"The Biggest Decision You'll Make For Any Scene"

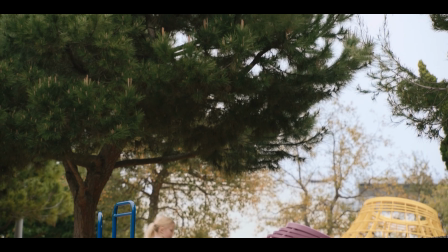251s
So this is an example of how not just the position of the camera and what we're seeing, but the filmmaking style itself can reflect an emotional perspective. When we think about and talk about perspective in film, most of what we think of is this.
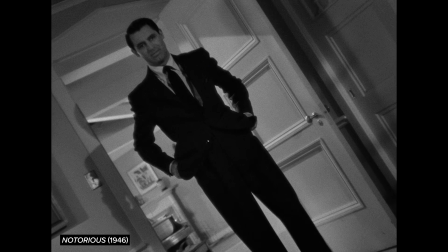264s
When we talk about objectivity and subjectivity, often we're talking about camera movements or the position or angle of the camera.
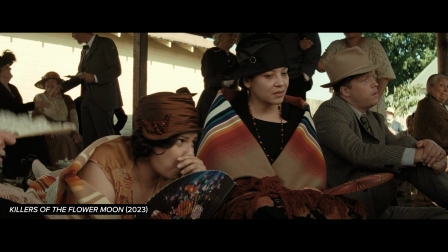272s
But perspective in film runs much deeper than this, and I think it's actually one of the most powerful tools cinema has at its disposal. It can be the emotional heart of an entire story.
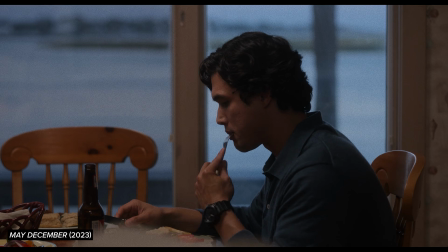284s
It can be shaped by everything from performances to editing, and it starts with how you write your story. But it's also a complicated idea that I don't think gets talked about enough. So let's try to untangle some of this.
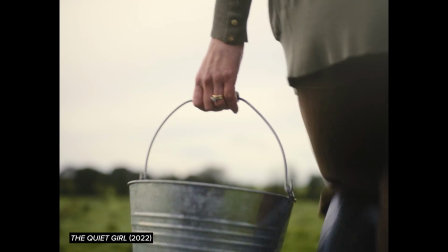296s
What is perspective in its deepest sense? How is it formed, and how does it impact a film? Because whether you're a filmmaker looking to tell the most effective stories or just a cinephile looking to better understand what you're watching, I think understanding perspective and how it's used is a very important part of understanding film. Let's start by talking about this distinction between objective and subjective perspective.
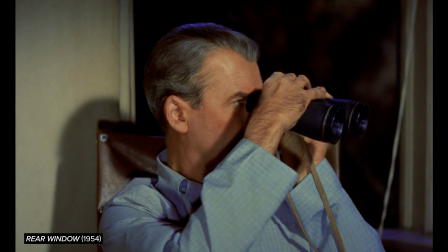320s
Most likely you kind of have an innate sense of the difference between these two, even if you haven't thought about it before.
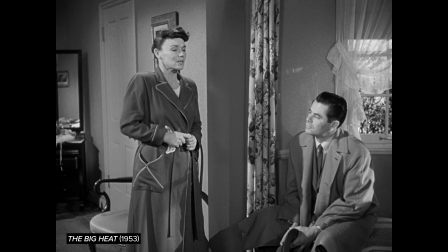325s
But how do we really tell if an aspect of a movie is objective or subjective?
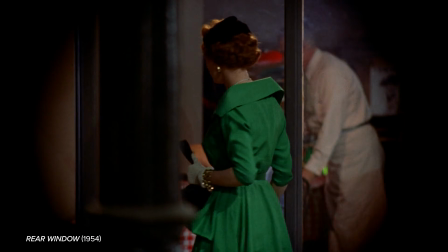331s
Here's how I tend to approach reading the perspective of a scene or a specific choice that a filmmaker is making.
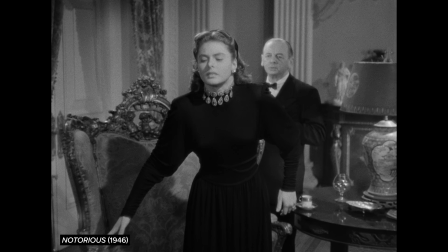337s
If a filmmaking decision, whether it's a camera move, an edit, what we hear, or what we see,
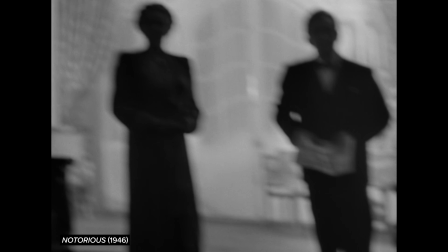342s
is motivated by the experience of one or more characters within the scene, then it's subjective. But if how the scene is shot, what we see, how the scene is cut,
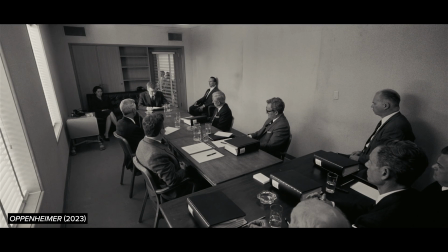353s
is more neutral or is reflective of an experience that kind of stands outside the experience of any of the characters within the scene,
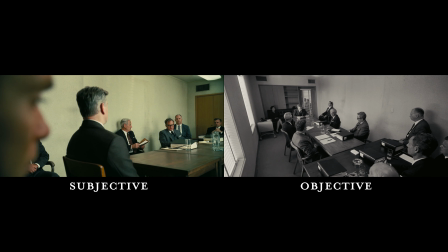362s
then it's more objective.
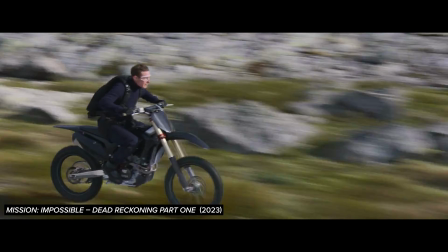367s
These choices can have a huge impact on how a film or scene feels.
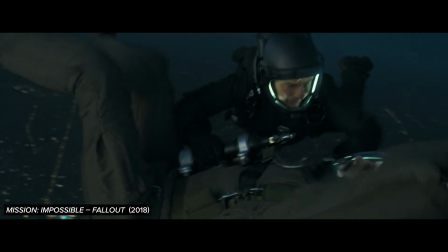371s
For example, I think a big reason why, for me, Tom Cruise's stunts in Mission Impossible Fallout go unbelievably hard,
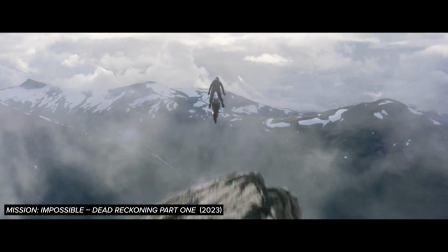377s
while the big stunt in Mission Impossible Dead Reckoning Part 1 kind of falls flat,
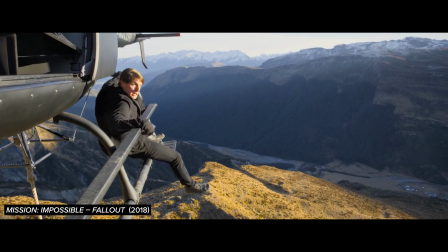381s
is because of the more effective use of subjective perspective for the stunts in Fallout.
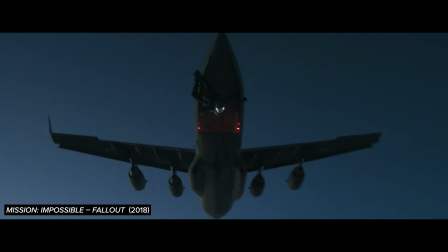387s
In the Fallout scenes, we're right there with Cruise, and we can see he's doing it all himself.
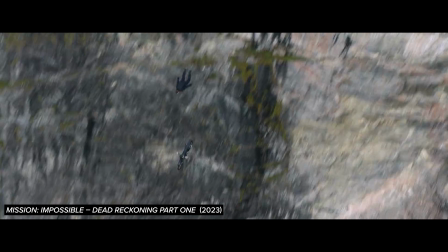392s
Whereas here, not only do we feel much more removed from the action because of the very objective perspective,
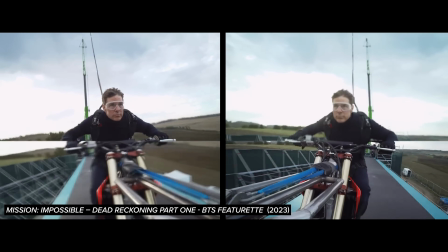398s
but despite the fact that we know Cruise himself did this jump because of his reputation and because the film's marketing really drove that point home,
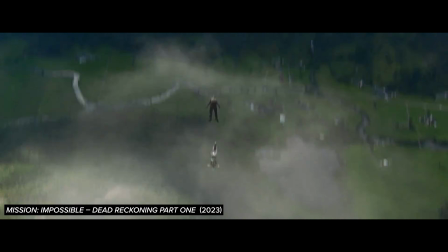405s
it could have easily been a stunt double doing this. We can't even see that it is Tom Cruise.
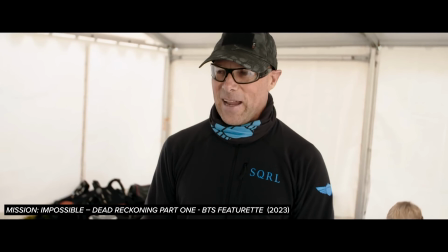411s
So you can go to all this work to plan an incredible stunt and get Tom Cruise to do it,
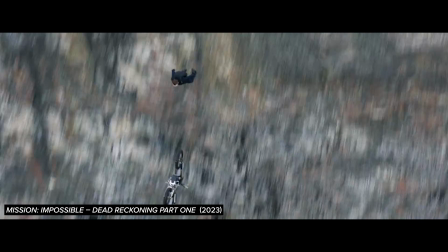415s
but if you shoot it from the wrong perspective, you kind of undercut all that work.
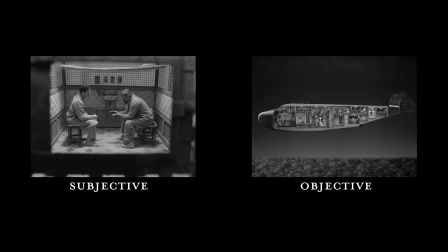420s
I think it's useful to think of subjectivity and objectivity as a kind of spectrum.
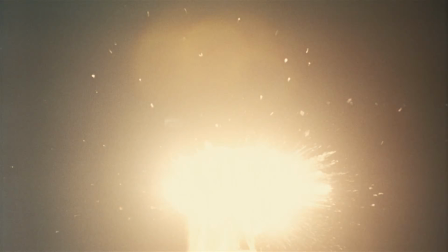425s
For example, I described this scene in Oppenheimer as subjective relative to this scene from Twin Peaks.
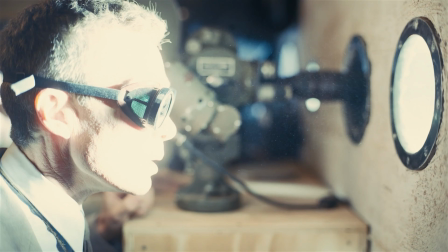432s
But that doesn't mean that this scene couldn't be even more subjective if, for example,
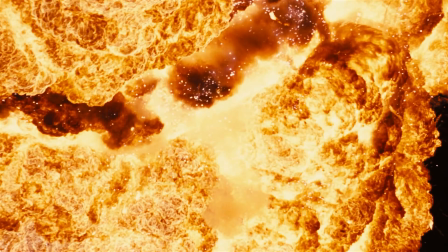437s
Nolan had confined the experience of the scene to what Oppenheimer was experiencing.
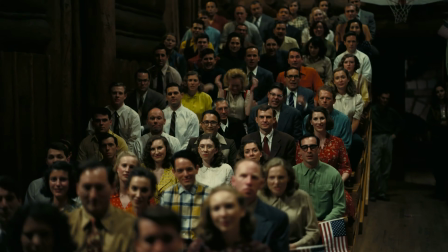444s
In another, I think, very effective scene in Oppenheimer, that's literally what Nolan does.
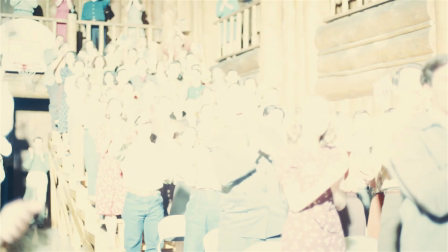451s
In this scene, we're hearing and seeing things that only Oppenheimer is experiencing in his imagination.
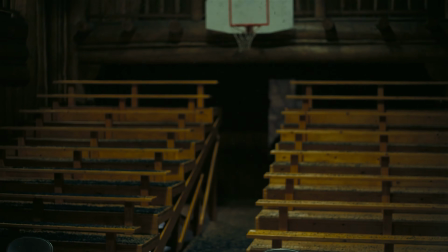458s
Literally being inside a character's imagination or mind is about as subjective as it gets. Apologies while I take a quick semantic sidebar here to avoid some confusion. It's important to note that when I'm talking about objective and subjective in this essay, the objective perspective is not necessarily the more accurate or more factual perspective.
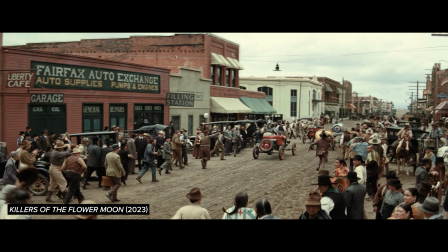479s
If we're talking about events based on true stories,
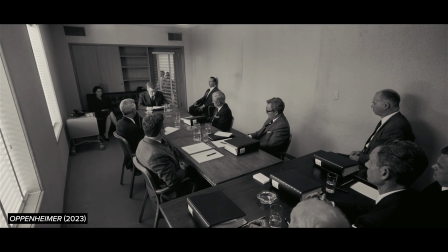481s
scenes shot objectively can distort facts and get them wrong just as much as scenes shot subjectively.
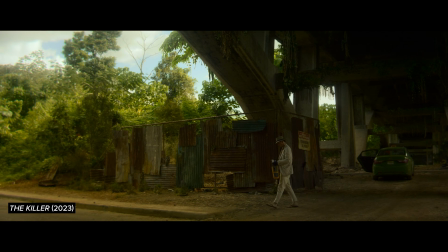489s
And if we're talking about fictional stories, scenes can be more objective or subjective, even though the whole thing is a fiction. We'll explore this a little bit more later because there's some interesting implications here,
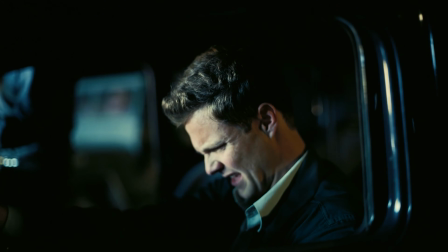500s
but what you need to know for now is that subjectivity and objectivity just refer to how we perceive the events in the film, not whether or not those events are actually factual.
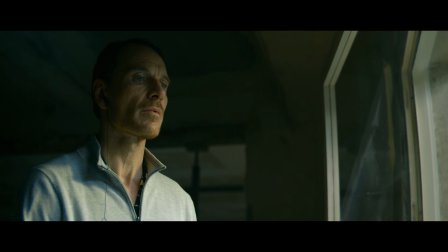513s
David Fincher's latest film, The Killer, is a great example of a tightly subjective visual and sonic perspective. A lot of times film sound is pretty objective. What you're hearing is just a vague approximation of what the camera would be hearing, or more accurately, what a microphone floating above the heads of the characters would be hearing.
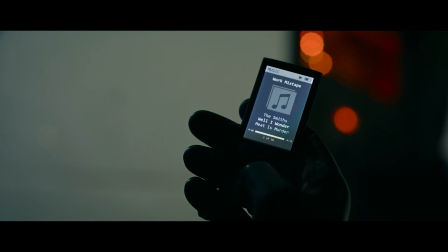534s
But it is possible for the audience to hear something that sounds more like what one of the characters within the scene is literally hearing.
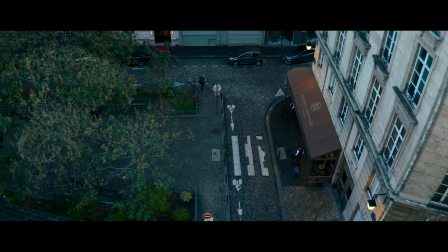547s
When we hear the music that's playing just through his earbuds, we're inside his sonic perspective.
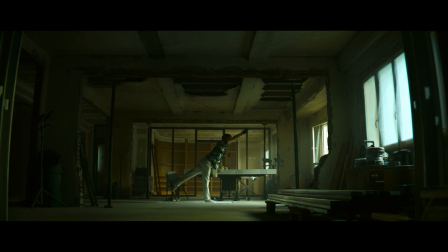553s
But that's not why I bring up this film. I bring it up because it's a great example of another important kind of perspective, narrative perspective. The narrative framing of an entire film can also land somewhere on this spectrum between subjective and objective.
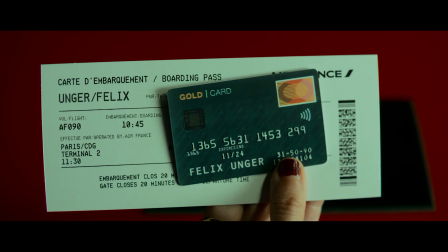570s
A movie like The Killer is extremely subjective because, for one, we're placed inside his mental headspace through the use of voiceover that essentially sounds like his internal monologue.
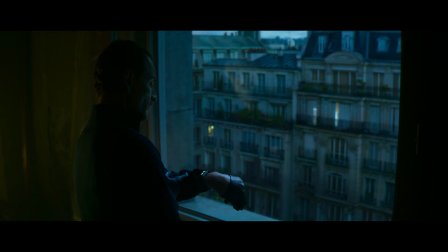582s It's the idle hours that most often lead a man to ruin.
But more importantly, the plot information that we receive as the audience is entirely filtered through the information that the killer receives throughout the film. Fincher never cuts away from the character of the killer to fill us in on a plot point or give us a piece of information that the killer himself doesn't have.
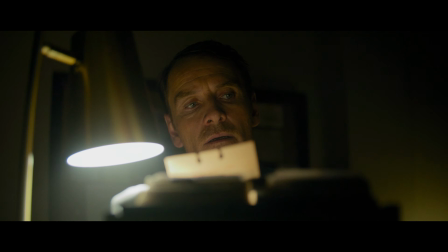604s
Our perspective of the narrative as a whole is tightly constrained to the killer's experience and knowledge.
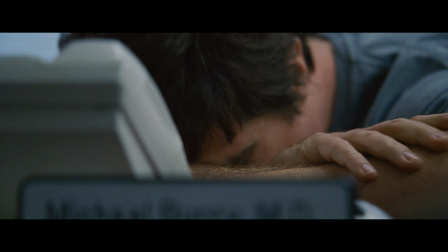611s
Almost the complete opposite of this would be a movie like The Big Short.
Mortgage-backed securities, subprime loans, tranches.
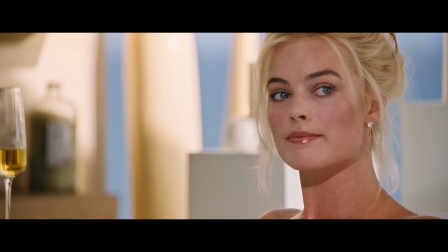619s It's pretty confusing, right? So here's Margot Robbie in a bubble bath to explain.
Basically, here the delivery of information is completely detached from whether or not any individual character is receiving it.
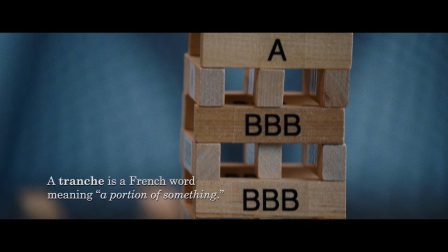632s
Instead, the narrative perspective of the film is objective, almost to the point of being more like an essay or a documentary than a narrative film.
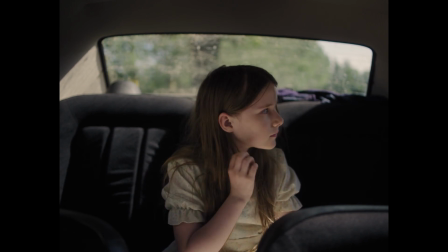640s
Another movie that's almost the opposite from The Killer thematically,
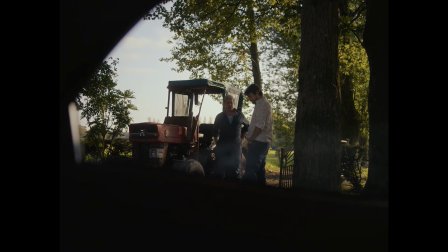644s
but which also very effectively uses a tight subjective perspective narratively and visually, is The Quiet Girl from last year.
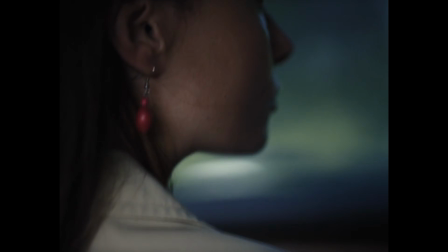653s
We experience almost everything in the film narratively and visually from the perspective of the main character, who's a child.
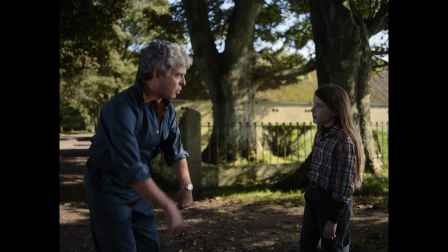659s
And this often comes down to even just placing the camera at the height of a child when shooting adults in the film.
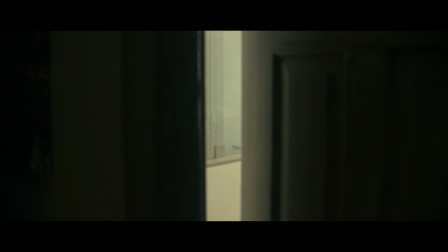665s
Most movies' narrative perspective falls somewhere between the tight subjectivity of the killer and the broad overview like objectivity of The Big Short.
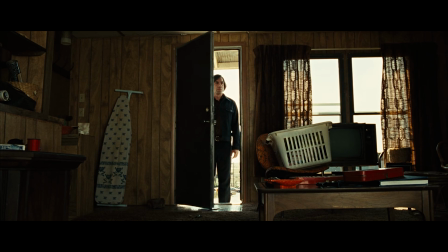673s
A movie like No Country for Old Men has a kind of split subjectivity, objectivity.
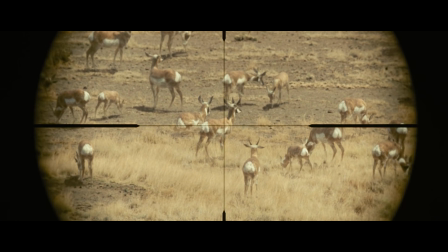678s
Each individual scene is very tightly subjective. In each moment, we only follow one character and we only experience what they're experiencing.
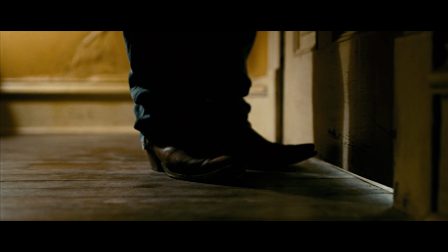686s
For example, in this scene where Anton Chigurh is hunting down Llewellyn, we stay with Llewellyn's perspective throughout the scene,
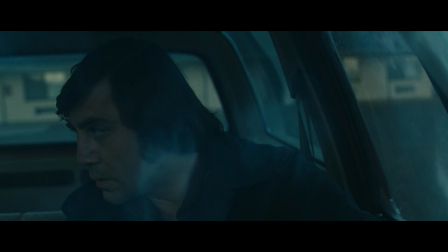695s
even though there have been other scenes in the movie where we've been following Anton's subjective perspective.
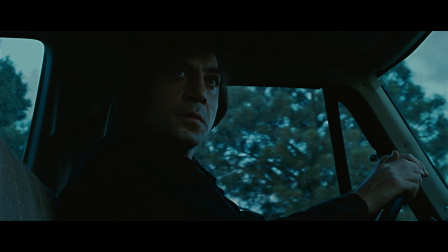701s
But even though the narrative approach in each scene is very subjective, because the film as a whole follows a bunch of different subjective perspectives,
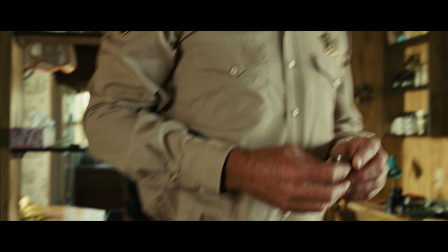709s
the entire film has more of an objective narrative perspective that's built by sampling all these very tightly subjective moments. What I really want to drive home as we're talking about this is that it's not about one perspective or one use of perspective being best. It's really about understanding which perspective is going to be best for the story that you're telling and when to switch between perspectives if that's something that will be useful for your story. Predictably, Hitchcock is going to come up because he was a master of this.